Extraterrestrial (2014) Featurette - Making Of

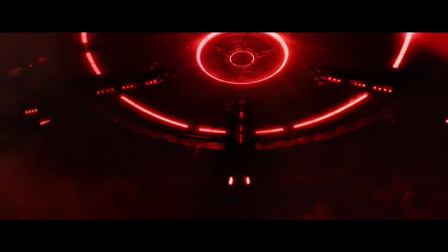0:08 were aiming for a certain prestige and quality with this film that I don't even think most modern horror films aim for.
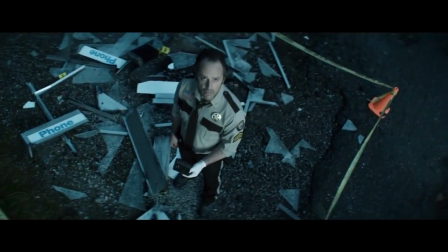0:19 This is the film that if we were both 16 years old and we saw this movie, we would be so stoked.
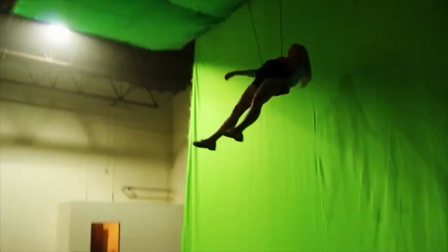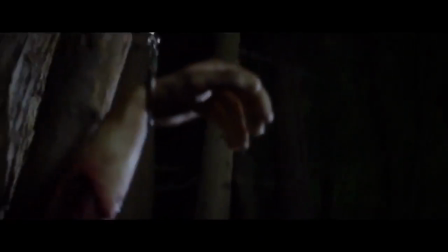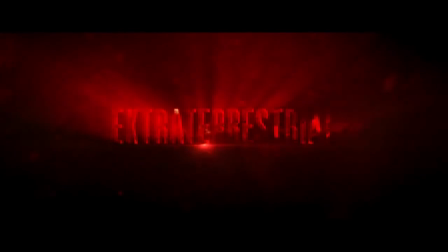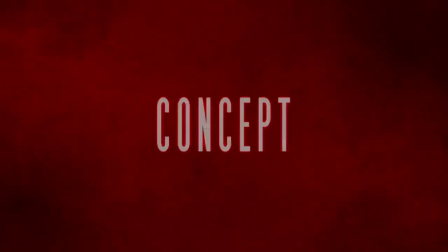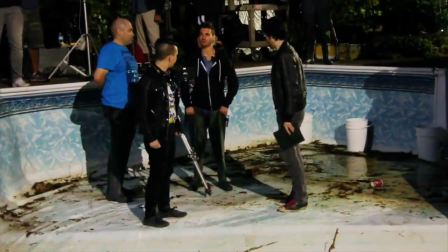0:50 Stu and I have known each other for a long time, and we just started bouncing ideas back and forth, and ultimately we landed on just kind of this notion that there's not a lot of cool alien movies out there. You see a lot more like zombie films, ghost films.
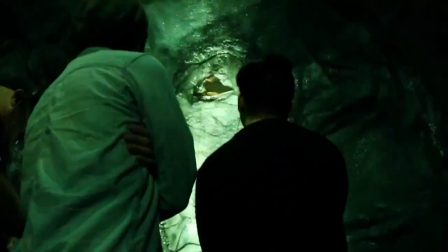1:04 There hadn't been really a cool alien film that Stu and I were stoked on that had been made within like a decade basically,
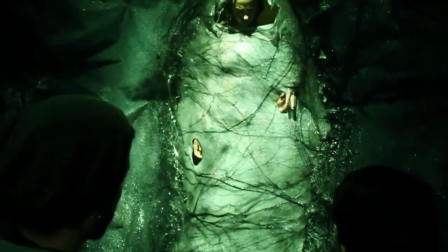1:12 so we started just kind of spitballing ideas.
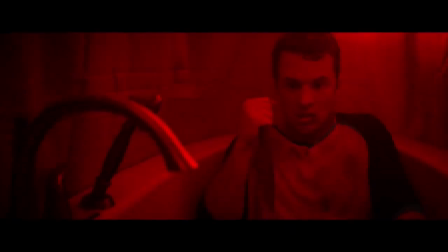1:15 We really wanted to start it out as a small cabin in the woods film and take the audience on a journey that they don't expect to ultimately go where they do,
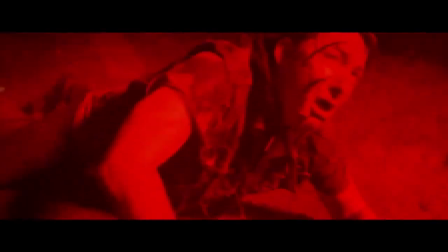1:23 which is outer space.
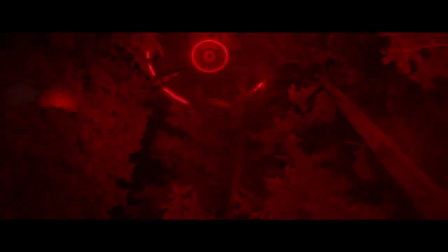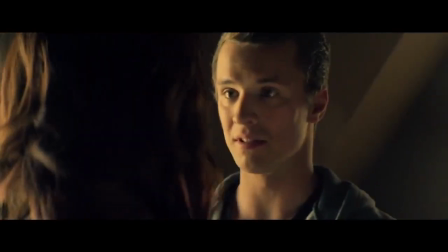1:30 We're able to really see a lot of talented people for all the roles. I mean, Brittany Allen, Freddie Stroma, Melanie Papalia, Jesse Moss, Anja. Sorry, Anja, I don't know how. You told me how to pronounce your last name. Are you kidding? Before. What? I don't know how to pronounce your last name. It's probably Savcic. No, Savcic? No, it's like Sashi or Sashi. Oh God.
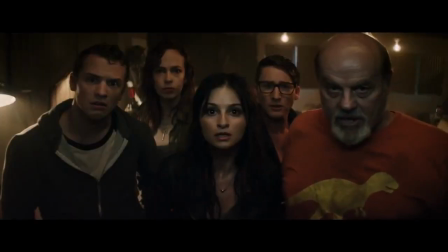1:50 And then Gil Bellows and Michael Ironside rounding out the rest of our cast. Luckily for us, Ironside was right at the top of our list when we approached him.
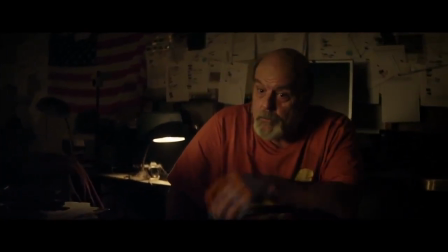1:58 It's a basic, simple agreement with one cardinal rule. Do not engage.
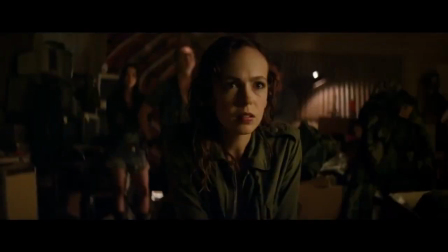2:03 And you engaged.
From the very beginning, even the first draft of the script, flying saucer crashes and it's unbelievable, but it's real.
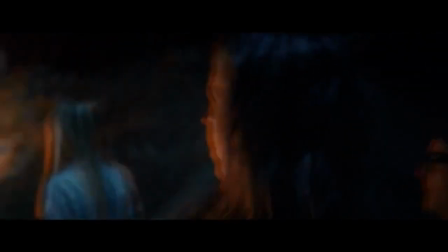2:18 And the kids find it, and it's undeniably a crashed flying saucer. We didn't want it to be some crazy out-of-the-box concept.
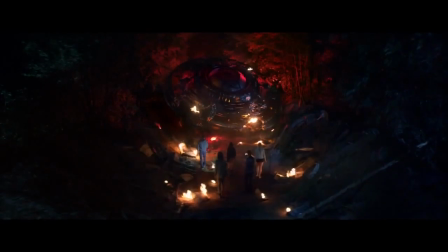2:25 We always had a really clear vision as to what we wanted the UFOs to look like, what we wanted the alien to look like.
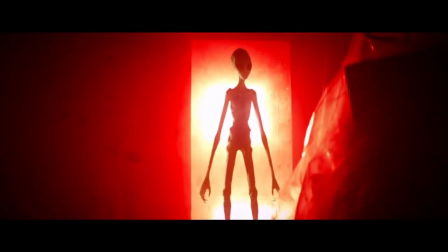2:32 We never wanted to stray too far outside of the human expectation as to what people would think an alien should look like.
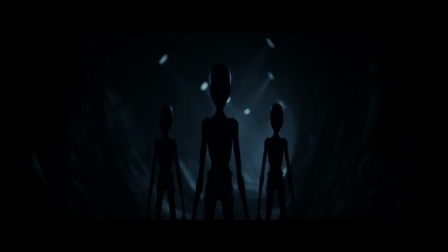2:41 If I close my eyes and go to sleep and I had a nightmare about aliens, I'm not gonna dream about squid people.
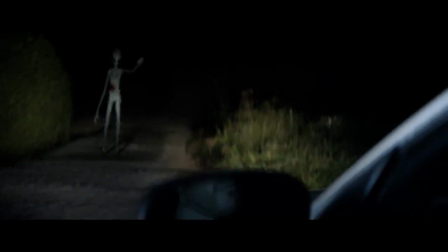2:47 I'm gonna have a nightmare about gray aliens with big eyes. And to me, that makes it inherently more real. We were gonna build a puppet that would be puppeteered from behind with rods. It was gonna be a big, full-size puppet of it, which is like 9 feet tall.
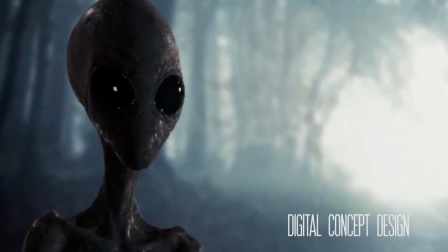3:01 And when we hooked up with the effects company that ended up doing the movie, Waterproof Studios, the first thing they said is don't do the alien practically.
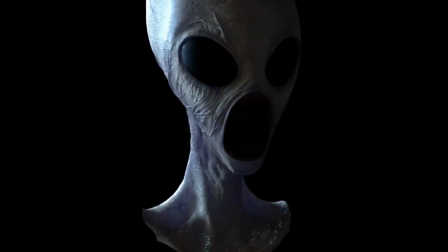3:09 No matter what you do, you can't make rubber look real. We can do a better job. They modeled the alien before they'd even really gotten the job to prove that they could do it. They modeled the alien based on a concept art that we'd already had done before.
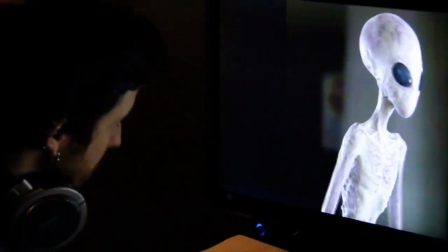3:22 And as soon as we saw even just a first test of what that alien looked like, we were pretty much sold because it just looked so incredibly detailed.
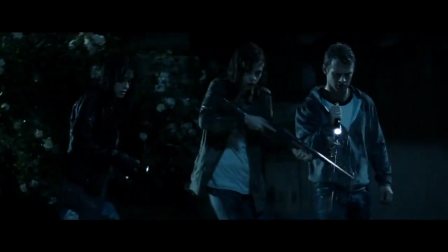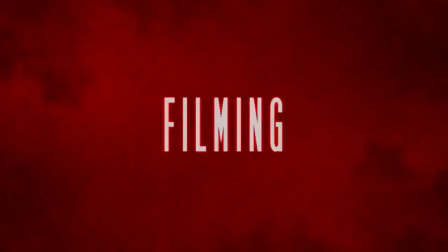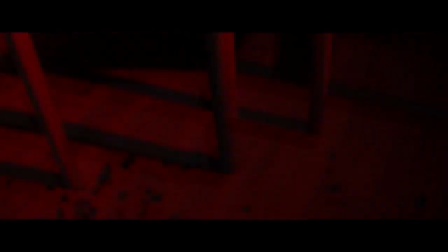3:45 There's a few days were really tricky. Time, it was always a race. Oftentimes Stu and I would be like, can we combine this scene and this scene and make our day?
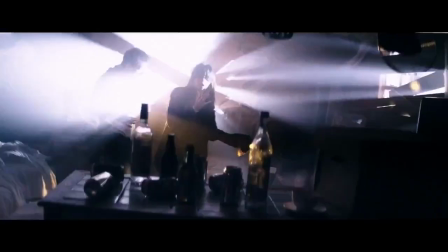3:55 One of the most stressful days of shooting for me was the light show in the house. We shot the first 8 days of shooting, we're all in the cabin, and one of the days was a very tricky day.